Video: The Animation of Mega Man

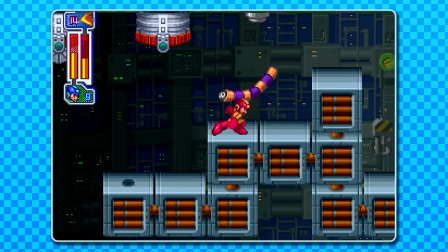1237s
The overall quality of this game is much more cartoony than we've seen before, but it's also kind of varied.
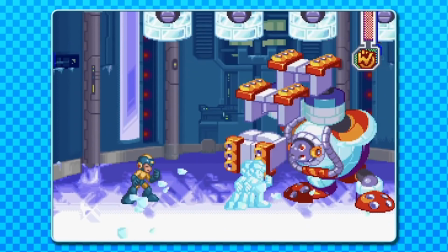1243s
Some characters lean into exaggeration more, others don't. But how does Mega Man fare?
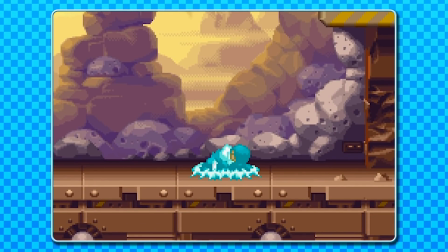1250s
Teleporting in now has this whole song and dance. There's still the energy streak, and Mega Man lands, without his helmet I might add, as though he's a Terminator from the future. He rises up into this cool curved pose, and his helmet materializes around his hair, his robotic, lifelike hair.
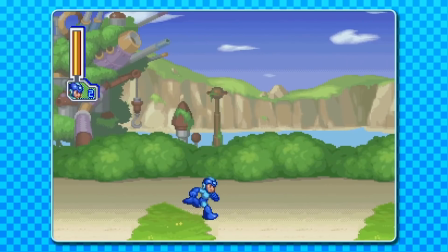1265s
And after 100 years, you're ready to take control. Mega Man's gone back to just blinking in his idle now, no more looking around like in 7.
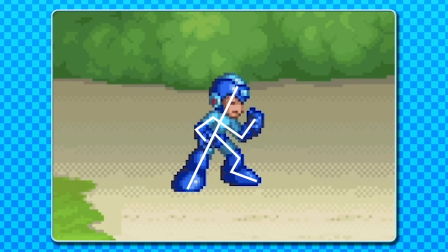1274s
The idle pose he takes kind of feels a little awkward, with that front fist sticking upwards. But as a silhouette, it kind of works, just feels a little weak.
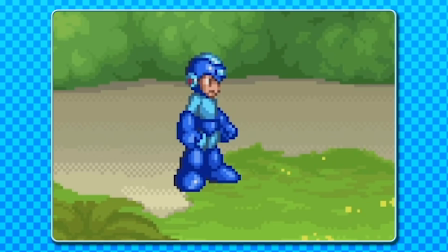1282s
But then he actually stands with a straight back when alert, and he's like twice as tall, so he is really hunching when battle ready.
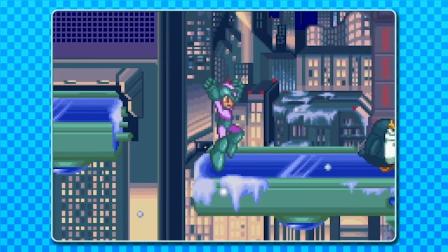1291s
He talks now too. Shooting has a few frames now.
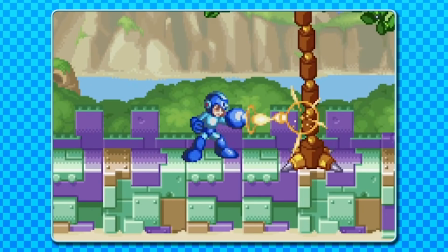1294s
His buster kind of bulges as the energy is released, and there's a muzzle flash which shines back as well, which kind of looks cool when you're rapid firing. There's a tiny kickback from shooting too, but no bigger kickback for releasing a charge shot, which has gone back to standard charging now by the way, no more holding your gun up.
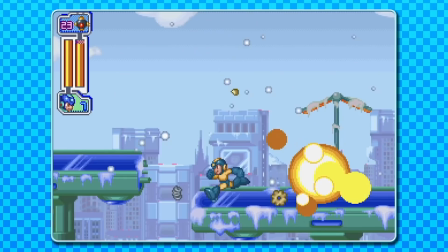1310s
Nothing too fancy, still adhering to that tight gameplay. Now, the running animation is kind of divisive in the community.
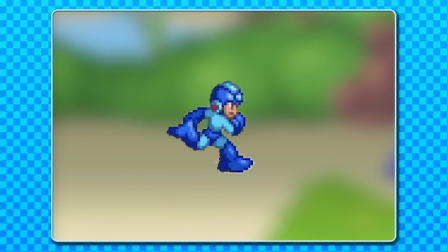1318s
The amount of frames we have for the run is gratuitous.
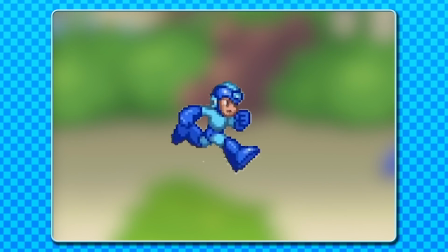1320s
It feels like far too many than we need, but I don't think it's necessarily the amount we're given, it's how they're handled.
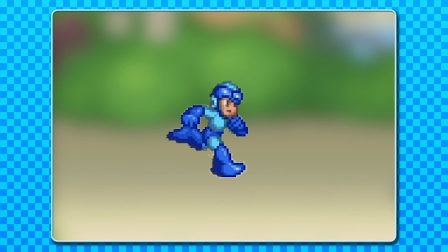1327s
Firstly, I just want to point out that they run sort of twists throughout, alleviating slightly that previous requirement for a constant 3/4 view.
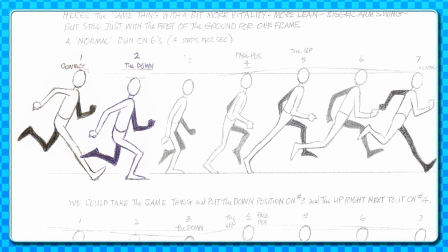1335s
Contact and down poses, which usually help with the bouncy weight of a run cycle because the down pose is when all the weight is being put on that leading foot,
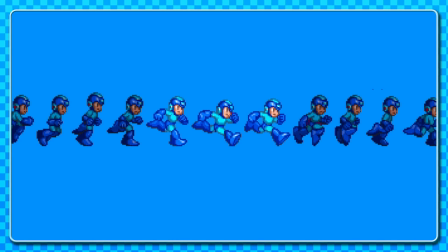1342s
are far too similar to convey such weight.
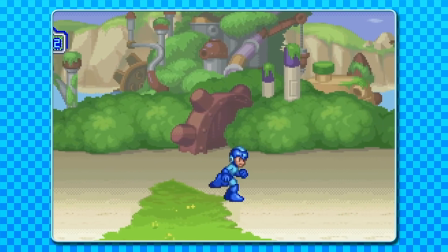1345s
This isn't such a massive problem, but when you compare it with the fact that the run animation doesn't quite sync up with the horizontal sprite movement on screen,
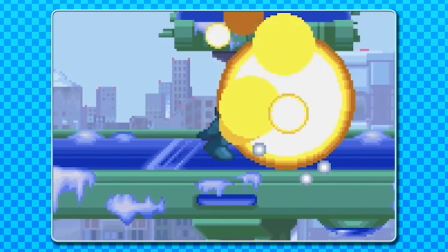1352s
it begins to depict a feeling of running on ice, a similar problem which the later Mega Man X7 ran into.
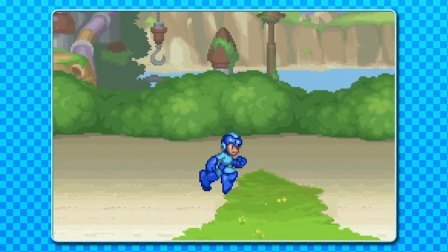1359s
I definitely think the emphasis is in better places though, unlike in Mega Man 7.
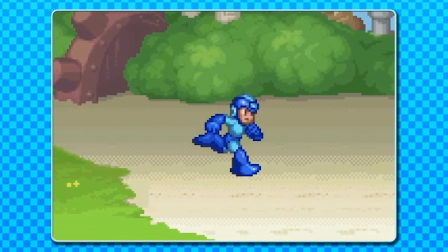1363s
I kind of like how the head rocks from side to side too, though it does give the whole motion,
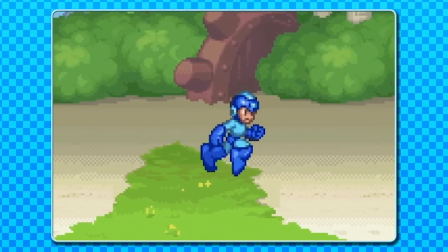1369s
once you've watched it for 2 hours straight, the sensation of a waddling duck, though that might just be my sleep-deprived state.
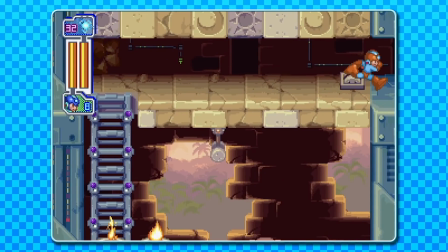1376s
You might think it overkill to take apart such a seemingly small aspect, but this is why I'm an animator, I look out for these little things.
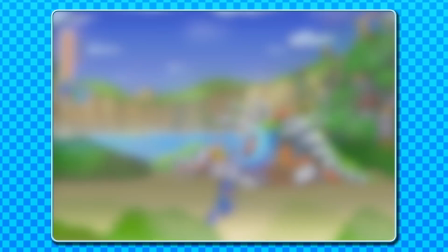1383s
Hey, do you want to see a cool secret though? This is the prototype running animation for Mega Man 8.
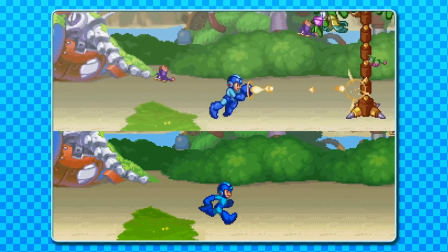1389s
Can you see it? The speeds are the same, but there's a few key differences. His hands and feet look a little floppier than the final version.
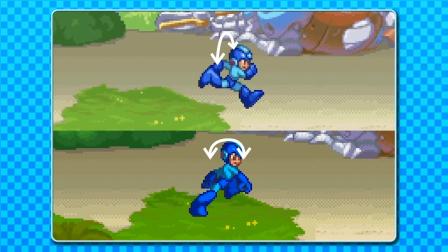1397s
His head doesn't rock side to side and instead sort of tilts back to front instead, which results in a straighter back with the chest more forward.
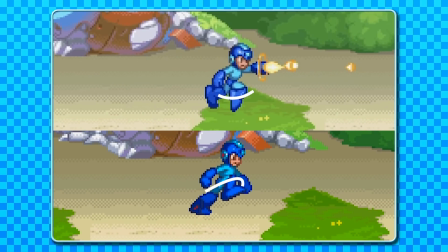1404s
The legs raise up on the passing motion as opposed to swinging by in the final version.
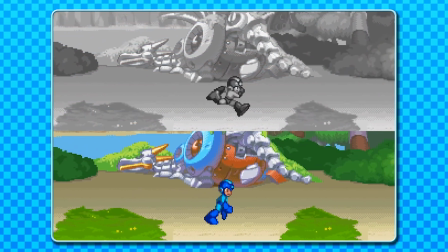1409s
Honestly, this much more cartoony style of run seems to reflect the overall aesthetic more,
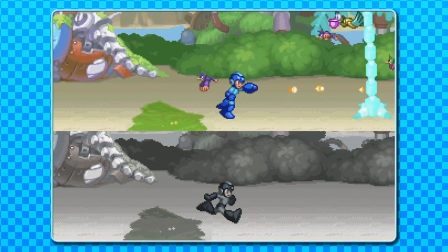1414s
but it doesn't really fit Mega Man, who's usually a little more serious and on a mission.
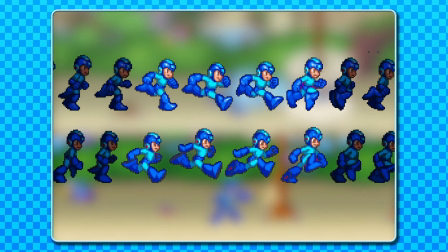1419s
For me, it's these few frames which really change the feeling. His hands kind of drag along behind the wrists as opposed to clenched and leading the motion.
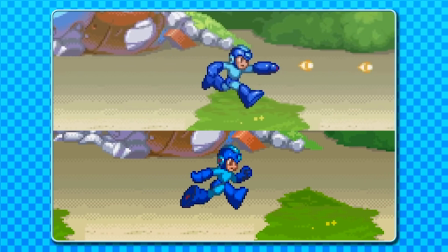1428s
His fists and legs in the final version are much more confident, which is much more fitting for Mega Man.
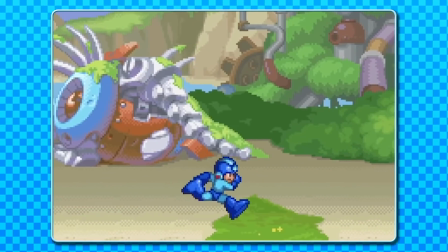1433s
Okay, so back to the official version. The way the bulge from the shooting animation has been retained into the running animation is kind of neat.
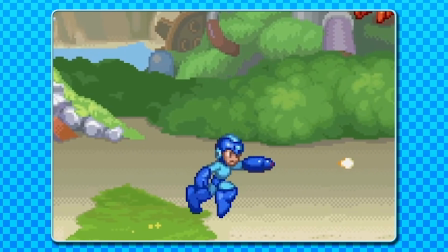1441s
It's been built into the run itself, so it bulges every now and then, and not necessarily when you press fire.
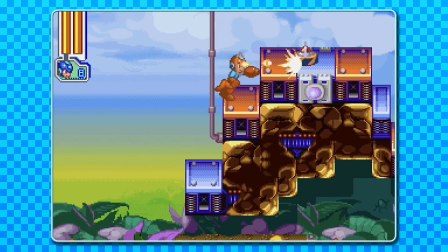1447s
The effect is convincing enough though. The jump. Let's just compare these frames to the previous frames for a moment.
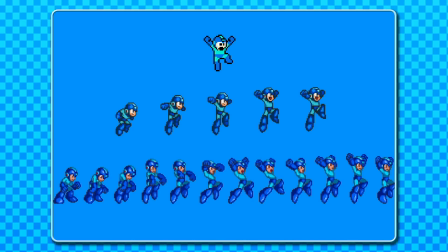1455s
There's around 7 frames to reach what would be that golden jumping pose, which then takes a further handful of frames to reach the new falling pose which has been integrated into the jump cycle since Mega Man 7.
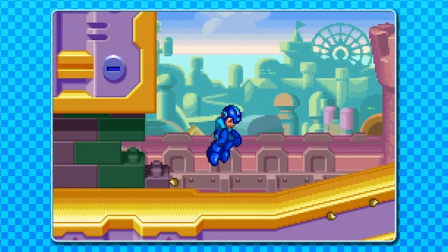1467s
The landing is also a little excessive.
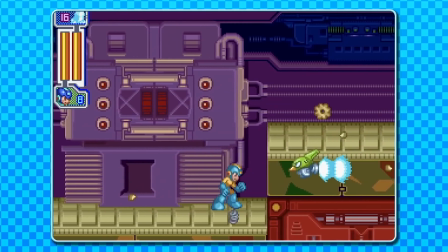1470s
Now, this, combined with the running animation, is likely the reason people are led to the feeling of sluggishness when playing this game.